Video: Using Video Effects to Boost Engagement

Do you find it hard to hook viewers in and keep them engaged throughout your entire video? Well, you're in luck because today I'm going to show you how to take your videos from meh to wow. And we're going to do it using video effects. So what are you waiting for? Let's go. You only have a few seconds to catch someone's attention with your content. If you can't hook them in within those first 1 to 3 seconds, they're scrolling right past your video onto the next. And video effects and animation can help capture and hold that interest throughout your entire video.
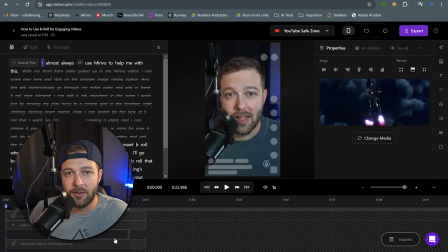First, let's take a look at pop in, pop out, and zoom effects. So in this video, I have several different B-roll clips scattered throughout the entire video. And B-roll's good, but B-roll by itself sometimes can be kind of boring. So we're gonna add video effects to animate the B-roll coming into the screen, making it much more interesting.
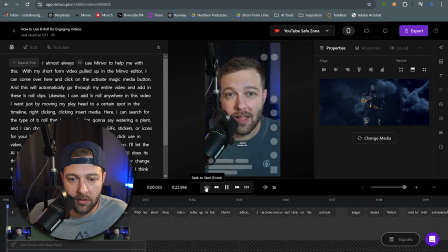So this is the first B-roll clip that we have.
I almost always use Minvo to help me with this.
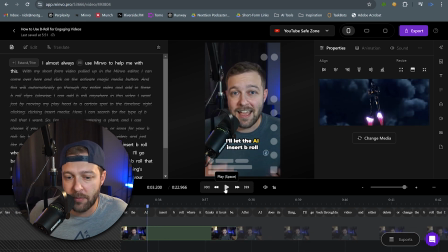Let the AI.
So the first B-roll is that big Minvo logo that pops up on the screen. So we can see we have Minvo on the screen here, but it really just shows up.
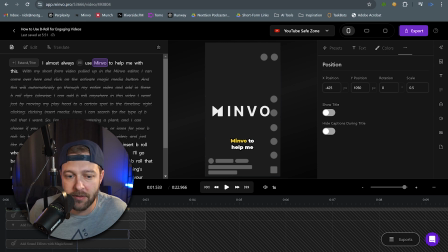Nothing spectacular really happens. So we're going to spice this up a little bit. If we click on the actual B-roll clip down in the timeline here, we're going to see all the options that pop up for that piece of media or B-roll. And by clicking animation, we have several different ways that we can animate the B-roll in and out.
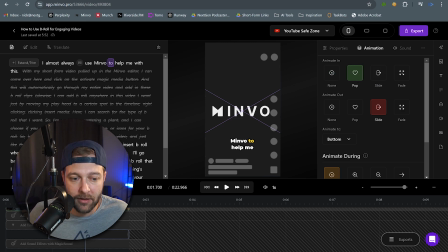So maybe we're going to start with a pop filter and see what that looks like.
I almost always use Minvo to help me with this.
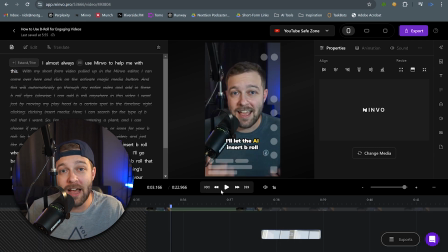Let the AI.
Instead of the logo just all of a sudden being on the screen, it kind of pops onto the screen a bit saying, hey, look at me.
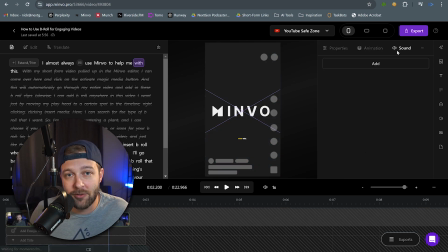And if we wanted to take this one step further, we could even add sound effects for when it does pop onto the screen that it actually makes a pop sound. I have a whole other video talking about boosting engagement with sound effects, so I'll put a link to that down in the description of this video as well.
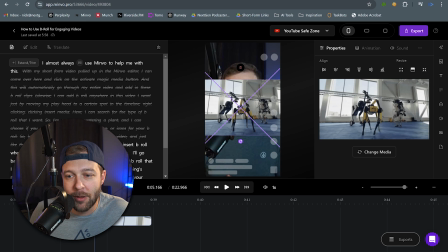But moving on to the next B-roll clip.
After AI does its thing.
So for this next B-roll clip, I have a bunch of robots dancing on screen as I'm saying after AI does its thing. Let's see what we can do with video effects on this one. So we have our B-roll clip selected and we come back up to animation again.
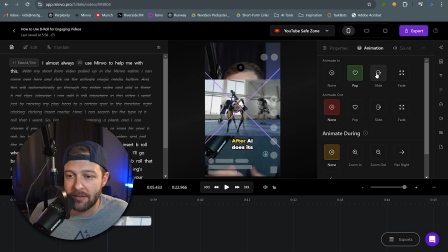And rather than doing a pop in this time, maybe we're going to slide in and we can choose where we want to animate it from. So we can slide them from the left, right. I want it to come from the top and come in. Then we can also choose how we want to animate out. So this one's going to be kind of more subtle as it comes in. So I'm going to maybe fade this one out. And then we can even pick if we want to animate during the clip being played.
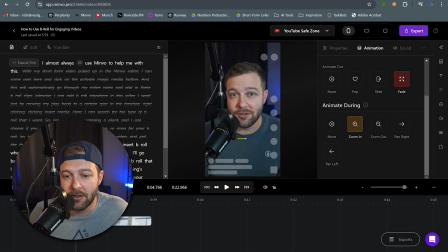So let's say we want to zoom in on the clip as it's playing.
All right, let's take a look at how this one looks. It should be after AI does its thing, I'll go back.
Okay, so I'll be honest, it's kind of difficult to see the animation in the preview here because it's loading the GIF every time that I play over it.
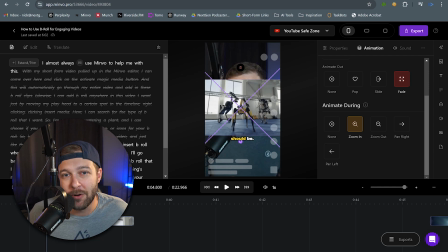But I'll show this full exported clip at the end so you can see how it all comes together. But notice how as the clip plays, it is constantly zooming in throughout that entire clip. And we can do the same thing with zoom out. We can have it pan right or pan left. Or if you don't want any animation happening during at all, we can just click none.
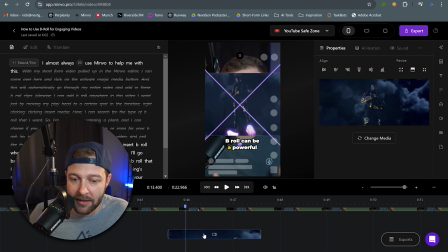Then for our final B-roll clip, we're going to click on the clip again, come over to animation, and this one I will also want to be a pop in because we're talking about how B-roll can be a powerful tool. So we're gonna have it pop in and then maybe we're gonna have it pop back out, and I don't want any animation going on during. And what's cool is that the effects don't just apply to the media that we add. We can actually add these video effects into our timeline itself. For this video, we're going to use the video effects to act like a transition between different parts of our video.
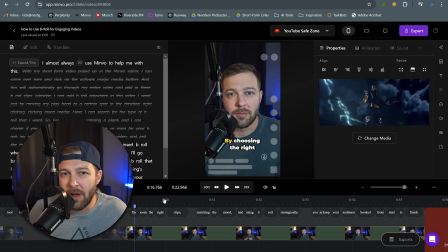So in the video, I'm kind of rolling into the end and wrapping up the content. So I want to have a smooth transition between the content and then kind of the conclusion of the video. So both of my clips are separated here between kind of the main content and the conclusion. And we're going to come back up to the top here and click on effects.
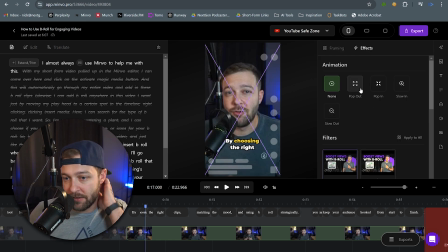And then we're going to see some pretty similar animation options here for the video itself. We have pop out, pop in, and slow out. So with our clip selected, we're just going to click pop out. And as we play through the clip, you can see the video kind of pops out just a little bit. Now let's check out the pop in effect.
In short form video, by choosing the right clips, matching the move.
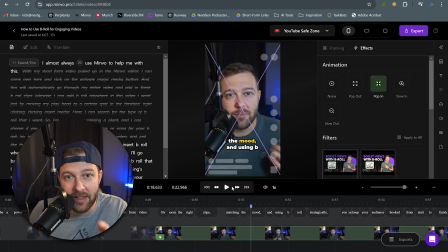That was a little bit more noticeable because it's kind of jumping in your face. Then we can take a look at slow in.
Short form video, by choosing the right clips, matching the mood, and it kind of starts out and then comes in towards you, and then we have slow out form video. By choosing the right clips, matching the mood, and using B-roll strategically, you can keep.
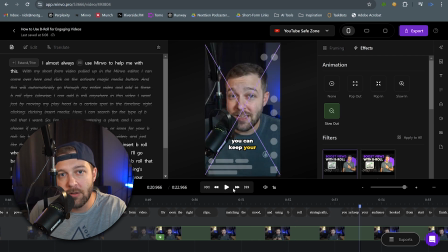What I kind of like about the slow out one is that it does slowly zoom out and hold, and then it jumps back in. So you kind of get dual effect happening with the slow out. So we're going to leave the slow out in there.
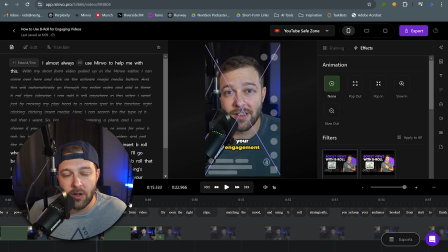I like that one. What I kind of like about this transition is that we're moving from one part of the video to the next part of the video. And that transition is kind of subconsciously letting the viewer know that something is changing. Whether they realize it or not, in a way, they're kind of transitioning through the video with us.
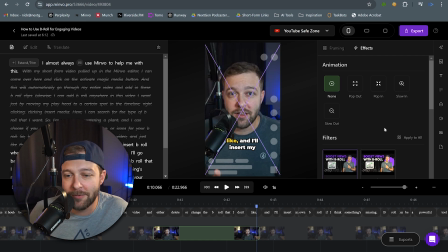Now, the final video effect that we're going to take a look at are filters. Inside Minvo, there are several different filters that we can actually add to our video as well to change up the look of our scene. So with the clip selected that we want to apply the filters on, we'll come back up to effects, and then we'll scroll down to filters.
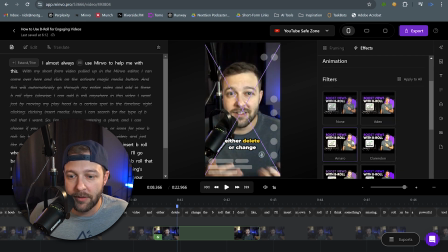Right now we have none selected, but as we click through, we can see that we're now changing the look of our video.
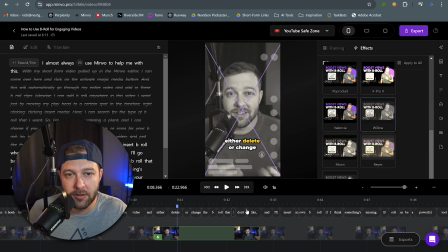So going from color to black and white is a pretty noticeable difference. So maybe we want to jump to black and white to kind of really grab someone's attention here. And let's see how that looks real quick.
And either delete or change the video, and either delete or change the B-roll that I don't like, and I'll insert my own B-roll if I think something's missing.
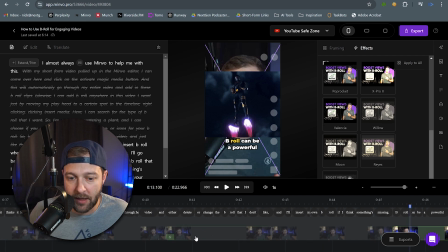B-roll?
Now, I do like that, but I think it needs a little bit something more.
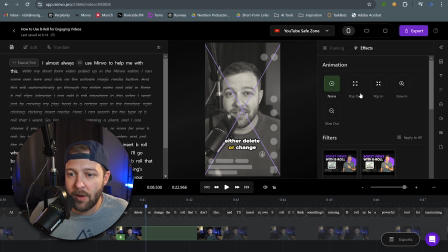So I'm actually going to not only add that filter on, but I want to have a pop-in effect when that is being set as well. So we got the pop-in effect now added. Let's take a listen once more.
I'll go back through the video and either delete or change the B-roll that I don't like, and I'll insert my own B-roll if I think something's missing. B-roll can be a pop.
I like that a lot better. With the added combination of the scene color change, and then now we also have that pop-in effect. Even though it's just me talking in front of the screen, it just adds something more to the video. It makes it more interesting, and it keeps me locked into it a lot better than just a flat talking head the entire time. All right, so let's take a look at this entire edited clip now.
I almost always use Minvo to help me with this.
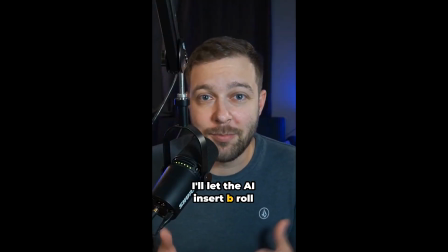Let the AI insert B-roll where it thinks it should be.
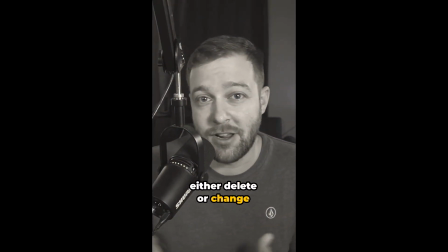After AI does its thing, I'll go back through the video and either delete or change the B-roll that I don't like, and I'll insert my own B-roll if I think something's missing.
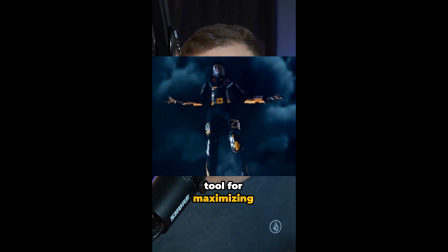B-roll can be a powerful tool for maximizing your engagement in short-form video.
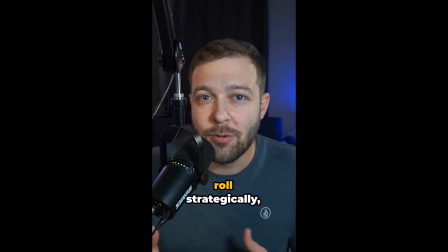By choosing the right clips, matching the mood, and using B-roll strategically, you can keep your audience hooked from start to finish.
That's not too bad for only spending a few minutes on this clip together. Let me know what you think of the clip down in the comments, but more importantly, if you liked this video, give it a thumbs up for me real quick, and if you want more tips and tricks like this, make sure you're subscribed to the Minvo channel.